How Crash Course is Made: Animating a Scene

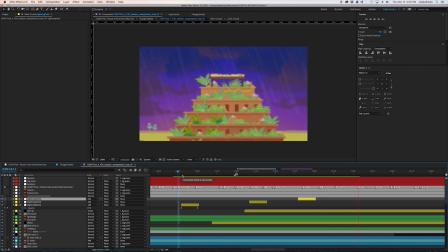Probably one of the best things about animation is you can see the scene come to life step by step,
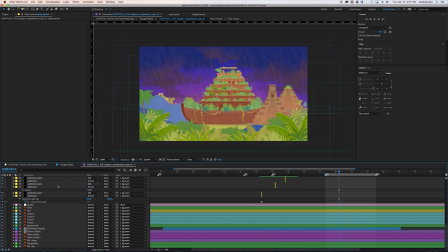and it's just a very fun and interesting thing to partake in.
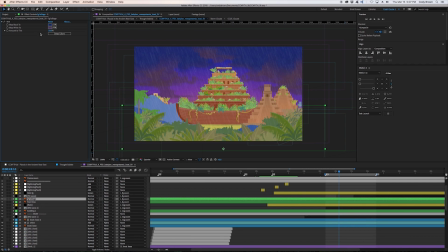So one thing that helps build some good artistic direction is the way that light interacts in the world, and you can kind of create these lighting systems using tints for each of the layers,
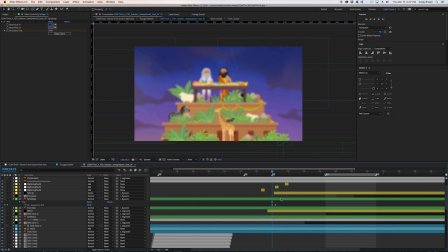and you can see that, like, realistically, if the whole scene was purple,
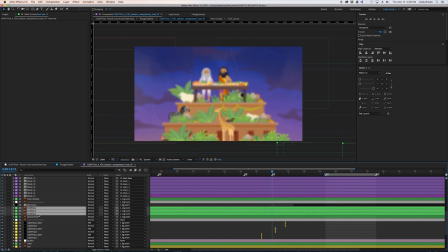that purple would be reflecting in the plants and in the grass,
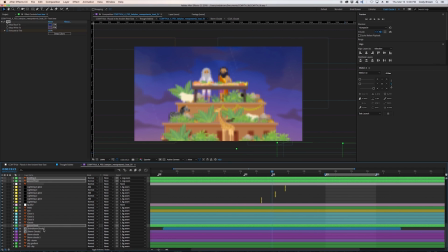and so we need to color correct that to make it look like it's part of the same world and not some sort of isolated
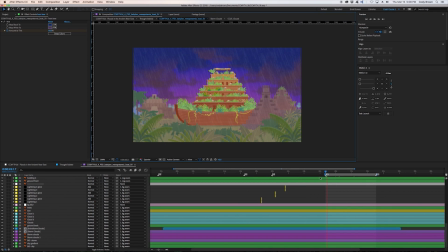asset that isn't interacting with the light bouncing around.
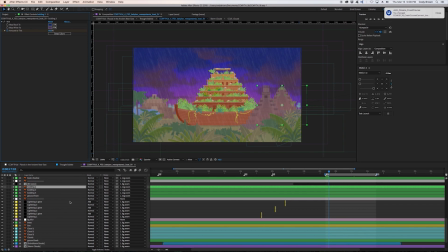We're just using tint, and we're using an eyedropper of whatever types of purple are in the sky, and you can see how it already starts to
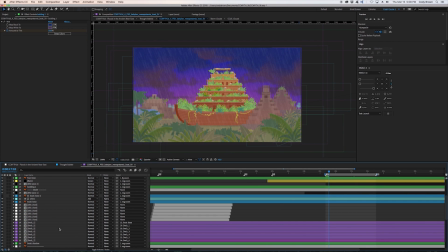settle into a scene, and it feels more believable.
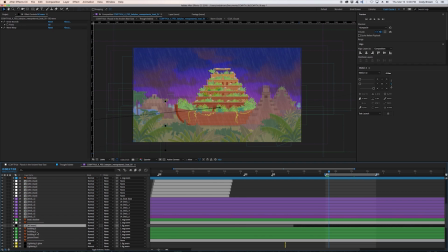Even though it's cartoony, it feels more believable.
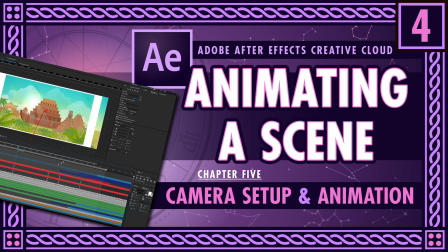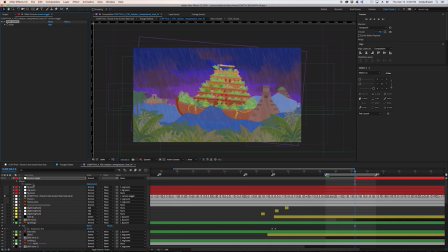So one of the things we're going to add here is a wiggle null to the main camera null. And the best way to do that is with a slider controller and a wiggle expression.
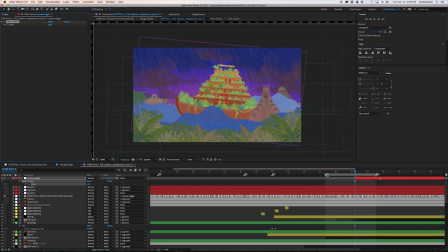So what we'll do is we'll type in the expression and drag the wiggle expression into the slider so that we can have a changing value to the wiggle as needed.
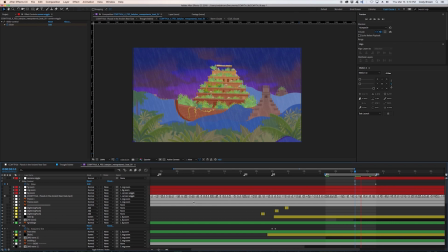So we can kind of create something as if it's landing or shaking for a short amount of time to go back to zero value.
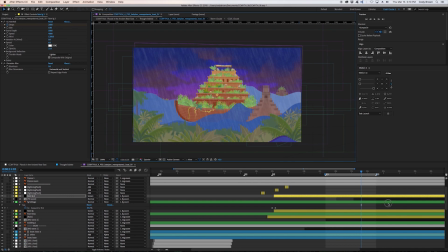Just building up some more of that rain and duplicating that, offsetting it, creating
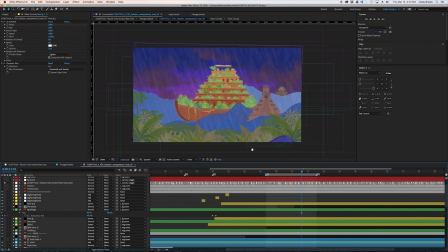a new sort of depth pass to it to create that stormy weather.
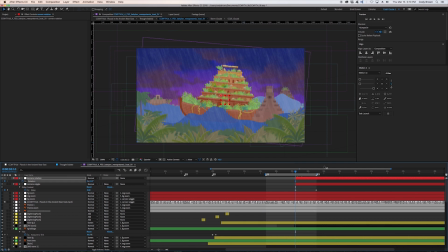And then in addition to that, we'll add a rotation null, and this will just help sell the effect of the wave cascading over the camera, and just having a little bit of a Dutch tilt to the shot.
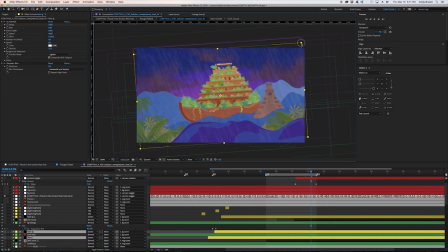And the nice thing about creating separate nulls for these types of moments is that you can have a
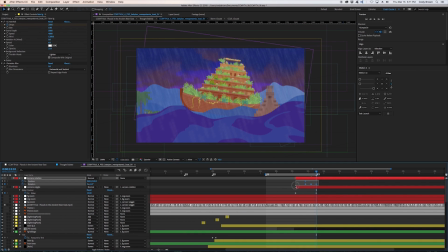hierarchy of animated parameters that don't necessarily affect each other because they're null based, and if they're not parented to the master nulls, they won't be affected.
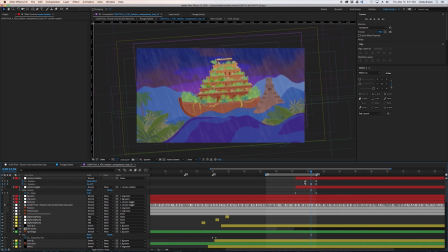But it just gives you some more freedom and having a non-permanent way to animate.
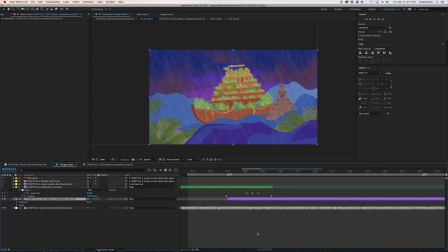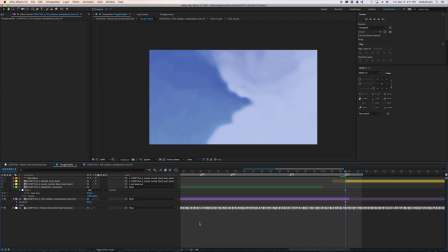So on the final pass here, we can look at the main comp, see how it plays out.
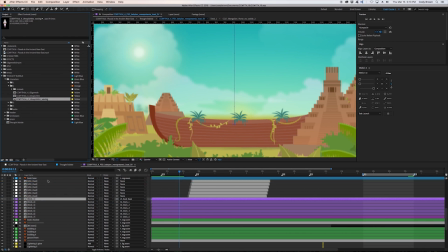We can just double check some of these comps to make sure that we have everything where it needs to be.
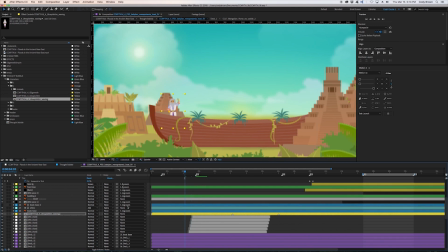Yep, and here's one of the pre-animated comps, and we'll just
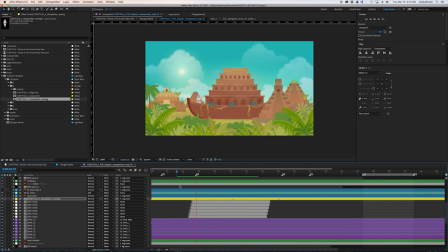properly null parent it to the null that is the foreground layer.
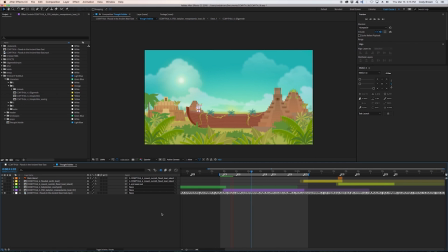Just a quick little preview of where we've gone.